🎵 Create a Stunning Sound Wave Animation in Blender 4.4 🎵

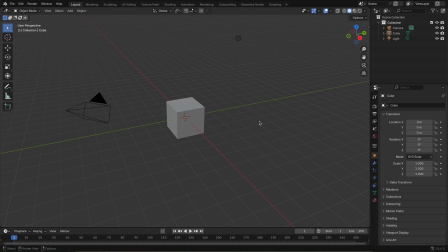0:09 Let's bring your music to life in Blender 4.4 by turning sound into a dynamic wave of motion. We'll begin right where Blender starts, with the default cube. There's no need to delete it. Just scale it along the X, Y, and Z axes until it looks like a vertical bar that could represent a frequency band.
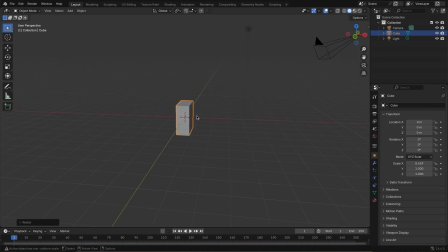Think of it like one piece of a sound wave. Now move your timeline back to frame one. With the cube selected, press I and insert a keyframe for the Z-scale. Next, switch over to the graph editor.
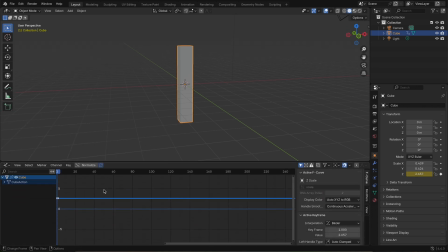0:46 Here's where the magic happens. In the graph editor, make sure the Z-scale channel is selected. Then, from the menu, choose Chanel Sound to Samples.
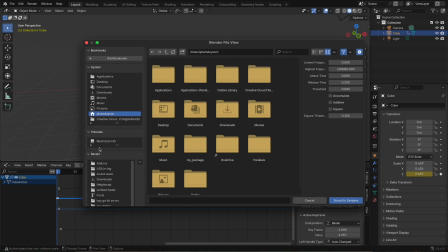0:55 Pick your favorite music file, and just like that, Blender will transform your cube's Z-scale to match the frequency data from your song.
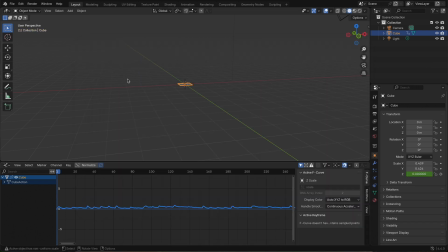1:02 You'll actually see the keyframes themselves to match the rhythm. It's pretty satisfying. But right now it's all visual. Let's bring in the sound.
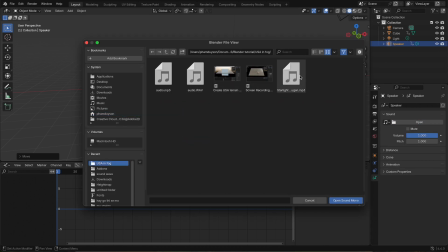1:11 Add a speaker object to your scene, go to the sound settings, load in the same music track, and play the timeline.
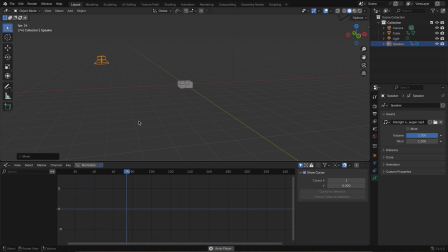1:19 Now you'll not only see the cube dance to the beat, you'll hear the rhythm too. This is super helpful for syncing motion and music. Now to build the wave, simply duplicate the cube as many times as you want, left, right, however wide you want your sound wave to be.
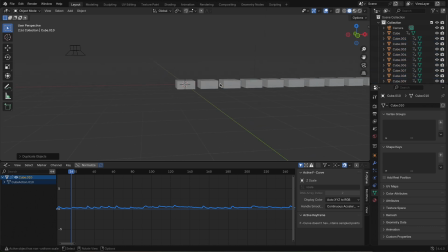1:37 Use shift D and move them slightly apart to space them evenly. Each bar needs its own flavor. To create a more natural wave feel, we'll adjust the amplitude of each bar. I usually make the center bar move the most and gradually decrease the motion as we move outward.
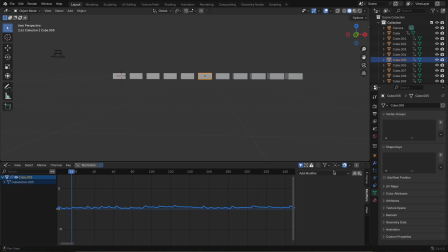1:53 To do this, select the center bar, go back to the graph editor, and under modifiers add a noise modifier. Change its mode to multiply and set the strength to around 20. I leave the offset at zero for the center.
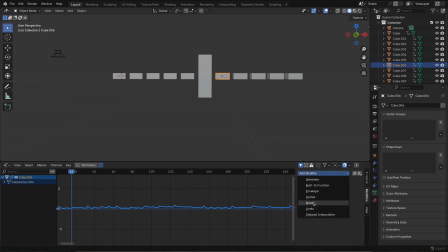2:12 Then for each additional bar on either side I do the same, add a noise modifier, but I lower the strength gradually and slightly change the offset for each one. This gives the impression of a wave rippling out from the center. Play it back and you'll see a much more organic fluid motion that actually feels like sound.
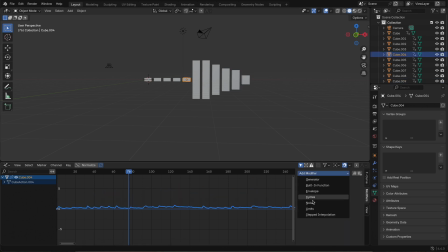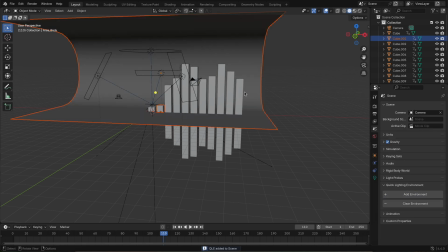2:45 To wrap it up I add a simple lighting setup to make the scenes pop. Just a couple of soft lights to highlight the bars.
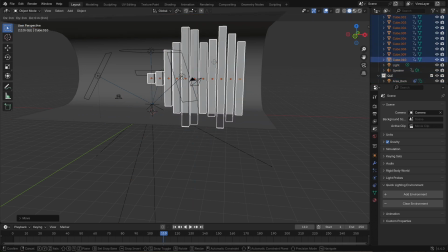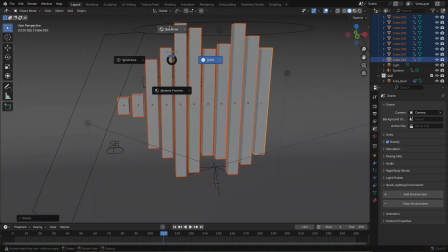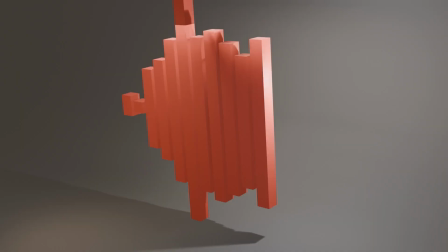3:03 And of course, don't forget to add color. A gradient across the bars or some vibrant emissive materials will make your sound wave come alive visually.
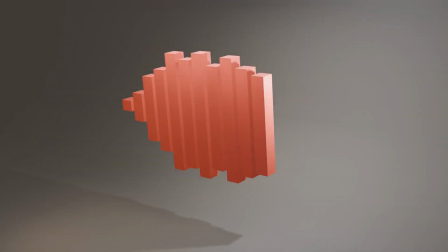3:12 That's it. You've got yourself a music reactive sound wave in Blender 4.4. Let it pulse, let it glow, and let the beat drive your scene.